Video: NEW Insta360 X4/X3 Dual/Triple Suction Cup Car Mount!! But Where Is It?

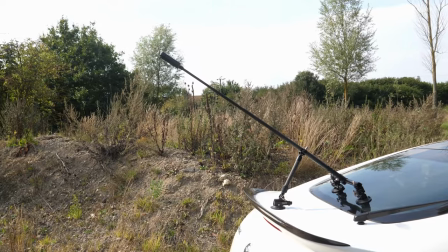(3:09)
That will be mounted to the windscreen meanwhile the X3 will be on the suction mount on the rear of the car and then I'll sync the two clips up
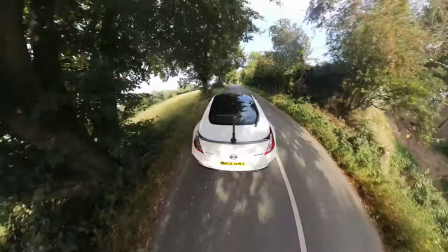(3:16)
later and use the audio from inside the car rather than outside the car and what that allows you to do is using software like DaVinci Resolve which is entirely free for this purpose you can create what's called a multi-cam that allows you to combine multiple different angles
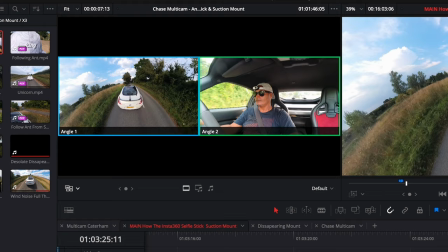(3:31)
and choose which shot you want to use for the video and for the audio completely separately when you create a multi-cam you can choose the option of using
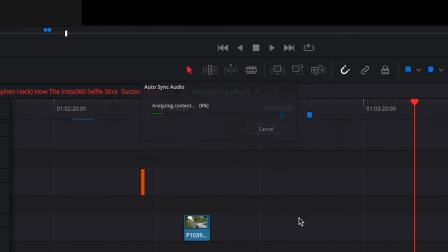(3:38)
the sound to synchronize the two clips and it just does it automatically but sometimes the software is going to need a little bit of help so you need to give it audio from the two sources that makes it easy for it to match up now one of the tips i got from my friend james from jm on cars also my partner in crime on jm and friends is that before you start the car kick the cameras off get them both rolling then beep the horn then start the car and that spike in the audio that that beep creates not only makes it easy for the
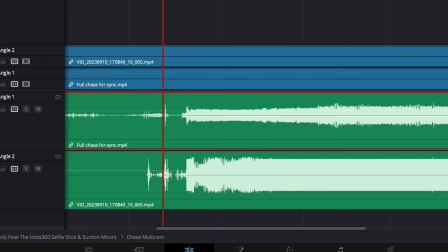(4:09)
software to line the two clips up it actually makes it easy for you to see that those two clips have been lined up correctly but sometimes you want that raw exhaust sound and you just can't get that from inside the car now what i've found works best for this is the insta 360 1rs with the 4k boost lens mounted on a suction mount on the bumper around here it
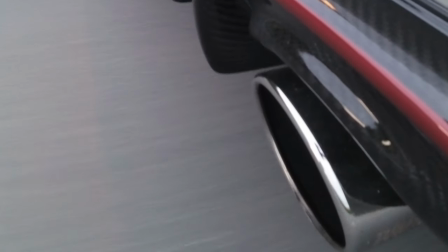(4:26)
picks up an absolutely epic exhaust sound now of course if i've got an awesome chase shot facing the bumper i don't really want this appearing in it so what i'll tend to do is actually drive the
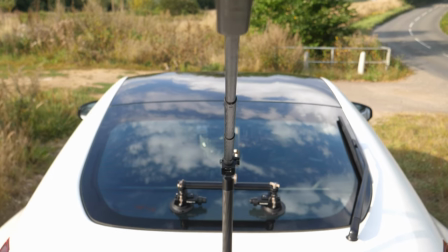(4:38)
road twice once with the x3 providing the chase shot and a second time with this only providing the exhaust cam and the audio
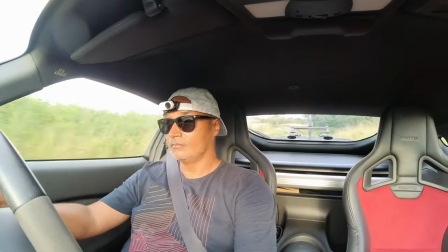(4:46)
and i'll even make a point of driving the road as consistently between those two runs same gear changes same amount of throttle now of course it's not going to be exactly the same so you can't necessarily sync it all up but what I can do is take the clips that I need which tend to be
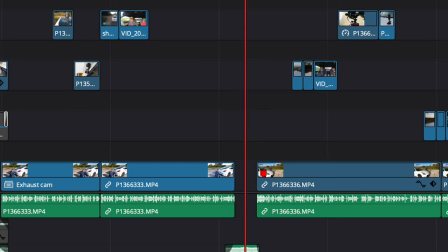(5:00)
relatively short of only maybe five to ten seconds and then find a good exhaust clip that I can use underneath that instead. And another way that being able to synchronize clips into a multicam can really come in handy is when you want to make your content
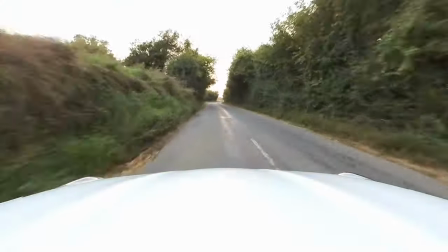(5:14)
just a little bit more engaging by cutting between multiple angles while say you're talking to camera in the car.
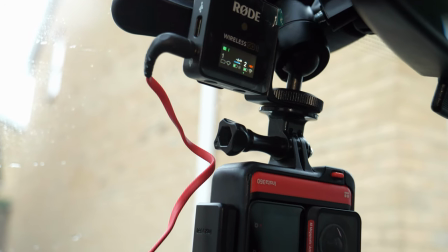(5:20)
I'll often have the Insta360 One RS with the 4k boost lens inside the car facing inwards meanwhile I'll have the X3 mounted on the bonnet of the car with one lens forwards and one lens backwards when I get back home I can then export one forward angle one windscreen angle all of these
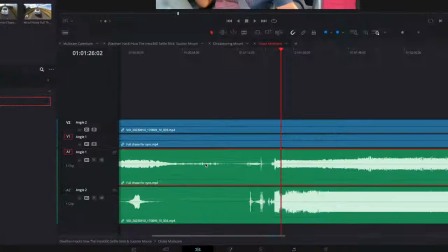(5:37)
different cuts make the content just seem that much more engaging and because they're all synchronized everything that's happening just kind of feels natural and
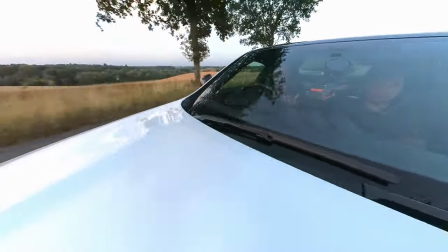(5:44)
normal and because you can shoot first and point later you can get some really cool panning shots which a lot of people will just look at think wow how
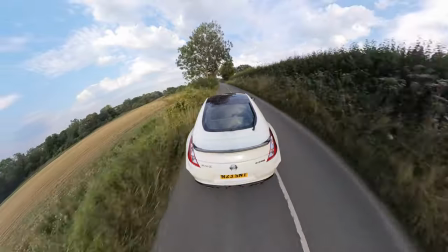(5:51)
do they do that now the shot that most people wonder about is that third-person chase shot and in my videos what you'll notice is most of the time
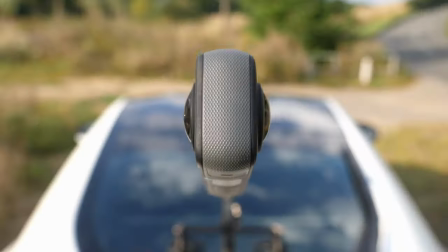(5:57)
you'll never actually see a suction mount now there's two parts of this there's the invisible selfie stick and then there's how I make the
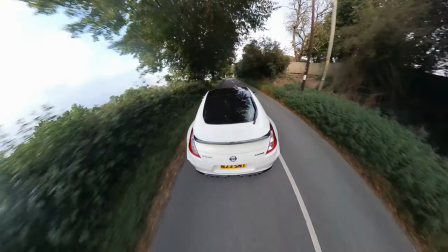(6:04)
suction mount invisible now there's one thing I will say about suction mounts because I see this on the internet so many times people will use these really cheap suction mounts on their really expensive cars and honestly it makes no sense to me there's a few things you should never cut corners on when it comes to cars. Tyres, brakes, and suction mounts. Now one of the first mounts I ever used was this triple suction mount and whilst having these three different suction cups on the car certainly made it feel more or less secure. The problem wasn't really with its mounting to the car, it was to do with this part here.